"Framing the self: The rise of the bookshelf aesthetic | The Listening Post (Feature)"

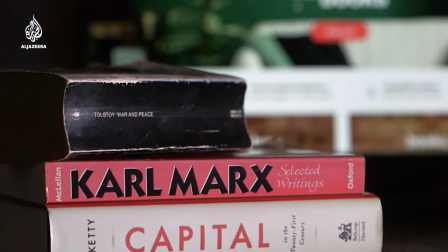(4:08)
If you want the real thing, but aren't too bothered about actually reading them, there are companies that sell books by the meter.
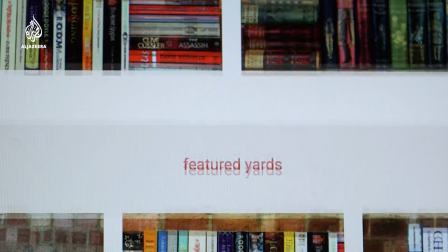(4:14)
They'll even curate your collection. Usually they cater to hotels, businesses, and the film industry.
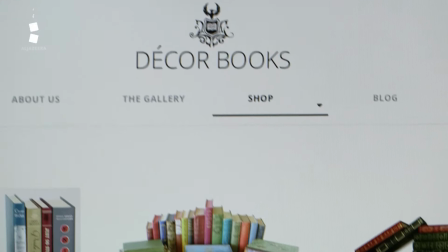(4:21)
But the pandemic has led to a spike in sales to individual households. To me, those curated bookshelves and shelfies and things, they treat books almost as a kind of interior design.
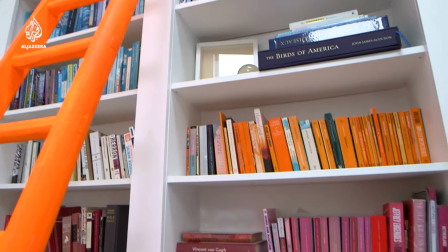(4:33)
And much as I love books that look beautiful, I actually think it's much more important that they get read.
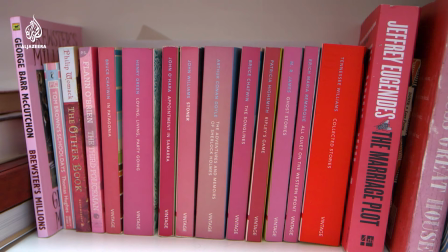(4:38)
You know, I don't think they should be commodified to the point where their appearance is more important than the contents. TV producers quickly learn that many of their interviewees working from home often don't have that many framing options.
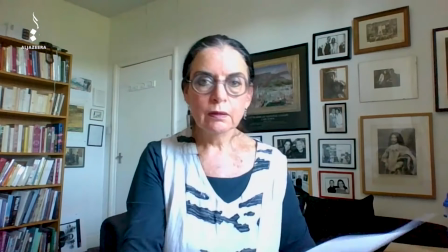(4:54)
So we try and make suggestions. And we always ask if they have a bookshelf, because we know it works. I've become reliant on the bookshelf as backdrop for interviews, for lives, and for pieces to camera. I generally go for this one for practical reasons. It's the right height and the lighting works, even if some of the titles might give off the impression I'm trying a little bit too hard. We thought about using this collection of magazine covers,
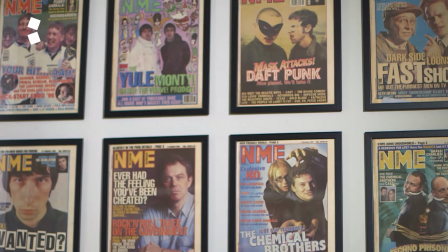(5:24)
but British pop culture from the 90s isn't exactly the listening post vibe, not to mention what it says about me. These shelves say a lot about the other part of my life. The colours and the covers are great, but I'm not sure they scream journalism. And I'm not the only one reading into what's on the shelf. Authors have always had their critics. Now bookshelves do too.
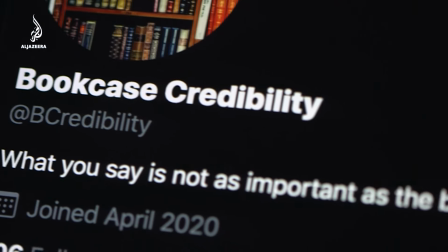(5:50)
Bookcase credibility attracts hundreds of thousands of followers.
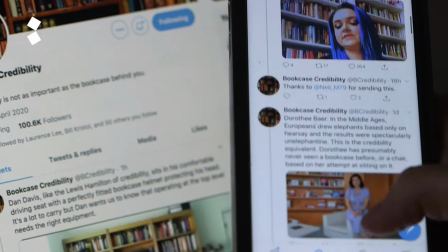(5:55)
It reviews and rates backdrops, comments on trends,
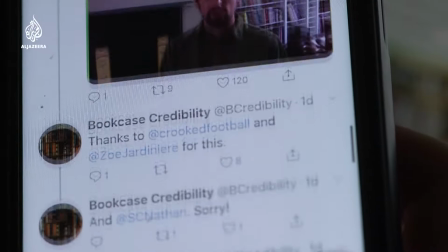(5:59)
and, of course, draws all kinds of conclusions about the people parked in front of them.
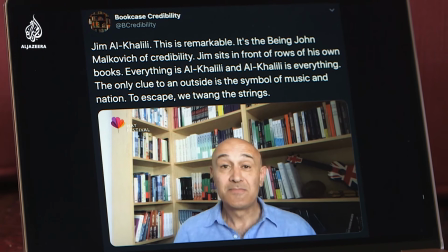(6:06)
Jim sits in front of rows of his own books. Everything is Al-Khalili, and Al-Khalili is everything. These were simply the surplus that I didn't have room for in my library. I didn't really want to be showing them off, so they were just put up here out of the way.
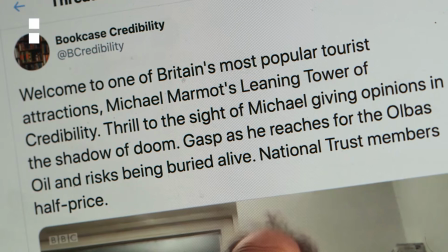(6:22)
It's an immediately relatable concept. And it's also a concept that's quite fun.
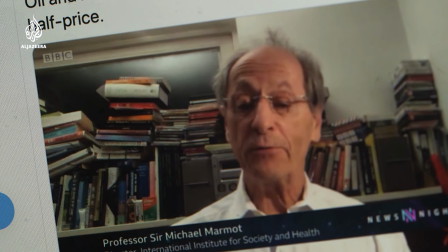(6:27)
Bookshelves based on, you know, how messy or how clean they are, the colour schemes, the ways in which hardbacks and paperbacks are, like, you know, separated or they're put together, and what they say about a person.
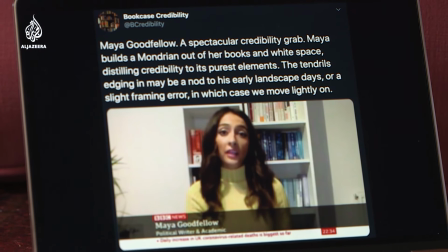(6:40)
Maya builds a Mondrian out of her books and white space, distilling credibility to its purest elements. I got quite a lot of flack for having a bookcase that was colour-coded. Some of the comments I've had are just like, really, people are seem to be incandescent with rage or use it as like a way in to then critique whatever my analysis is. I think what makes bookcase credibility so funny is the way that they extrapolate so much from so little information.
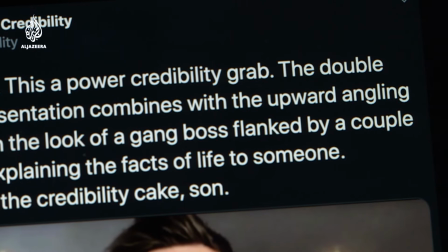(7:07)
One of their really brilliant tweets about Owen Jones, where he has a couple of bookshelves behind him and they're described as being like two henchmen who
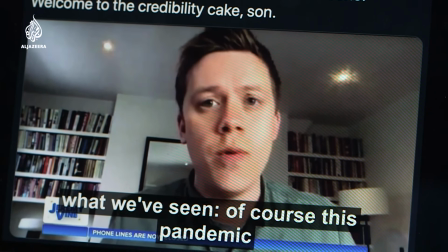(7:15)
are sort of overseeing the conversation and policing it to make sure that it goes Owen's way. And I think they've got this wonderful way of sort of taking an element
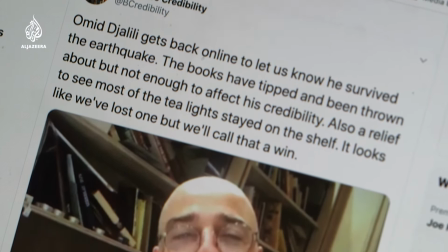(7:26)
of truth and then just spinning it out into this almost a kind of a fantasia about what the character's about.
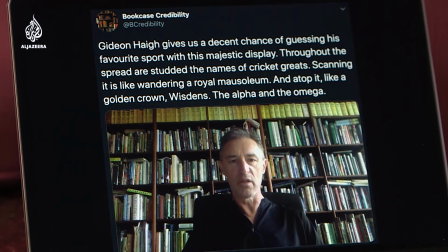(7:32)
Gideon Haig gives us a decent chance of guessing his favourite sport with this majestic display. It's simply because I face this way that you see my cricket books in the background. And I think my head's sort of haloed by cricketers beginning with the letter B and C. It's not because I'm particularly interested in those ones, it just happens to be there at around about head height.
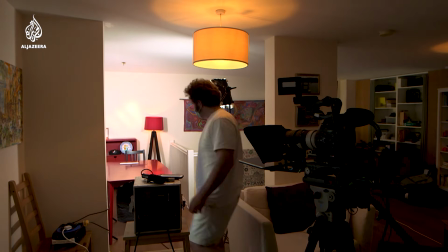(7:58)
Our presenter, Richard Gisbert, got the bookcase credibility treatment a couple of weeks ago, perhaps their way of declining our interview request.
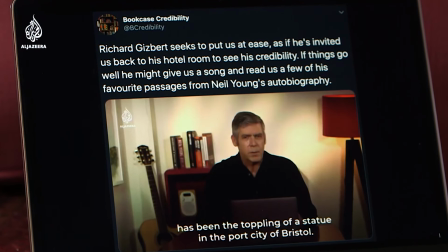(8:07)
Richard Gisbert seeks to put us at ease, as if he's invited us back to his hotel room to see his credibility.
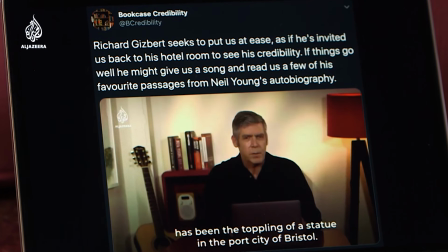(8:13)
If things go well, he might give us a song.